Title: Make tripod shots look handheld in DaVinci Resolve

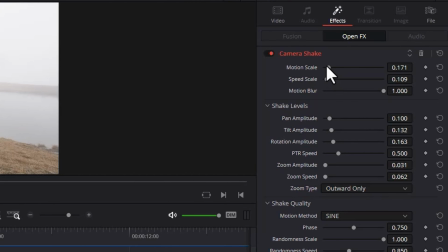Of course, you can max these things out if you want to go for a really extreme effect,
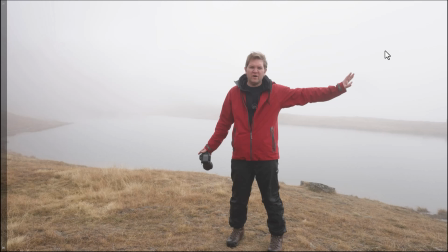but here we're trying to simulate quite a subtle handheld effect, as if somebody was holding a camera filming me here in Switzerland.
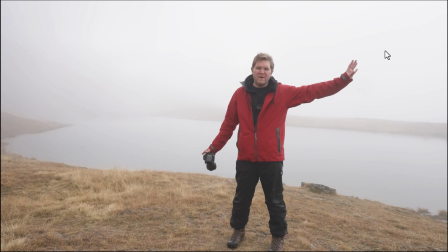So that's a lot more subtle. Just play it back. Now we've got the cache. So what I'm going to do is right click on this clip and choose copy,
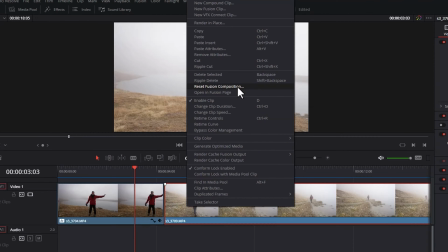right click on the second clip which currently doesn't have any camera shake and choose paste attributes, come down, click plugins and click apply,
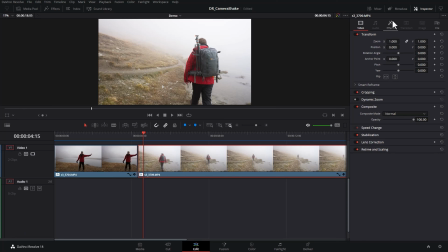and now we've got the same camera shake settings for this second clip. Just so you can see the difference, what we're going to do is we're going to increase the speed scale so we get a slightly more shaky look. It still looks a little bit unrealistic, as I feel like the zooming is not really helping us very much in this shot,
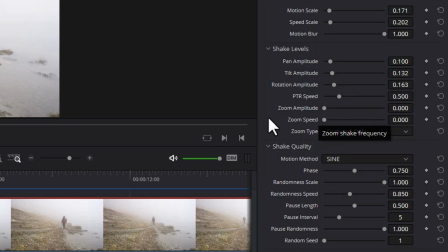so I'm going to set these to zero so we now won't have any zooming in and out. And I also don't particularly like how much rotation we've got there. Going to reduce the pan amplitude a bit and increase the tilt amplitude. I'm going to reduce the pause length and increase the randomness speed.
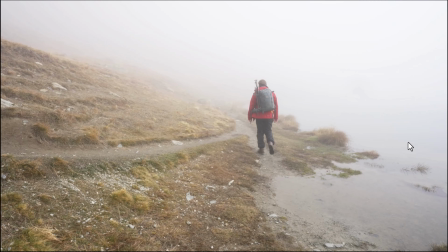And let's take a look at this now. It's a lot shakier now, but it's moving too quickly. We'll drop down the speed scale once again.
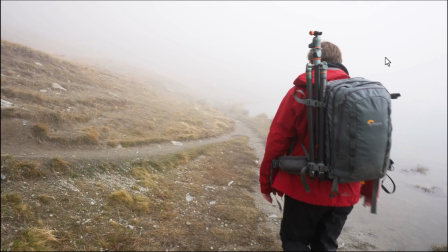So I hope you can see there's no exact perfect settings for every shot. You want to match these settings with the footage that you're working with.
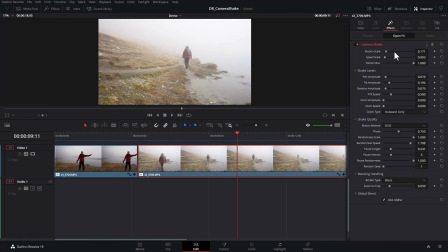So that's a lot better. But you can spend a lot more time on these settings to get the exact look you want.
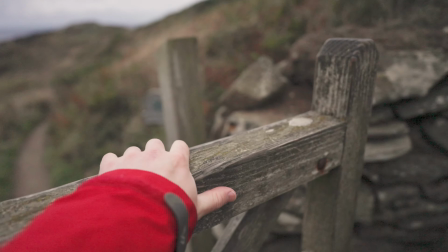As you can see here, it's also possible to fake a zoom in DaVinci Resolve. That's what you'll learn in this next video.
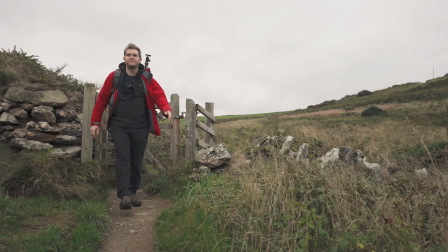I'm Jason Roberts, and I hope to see you in the next one.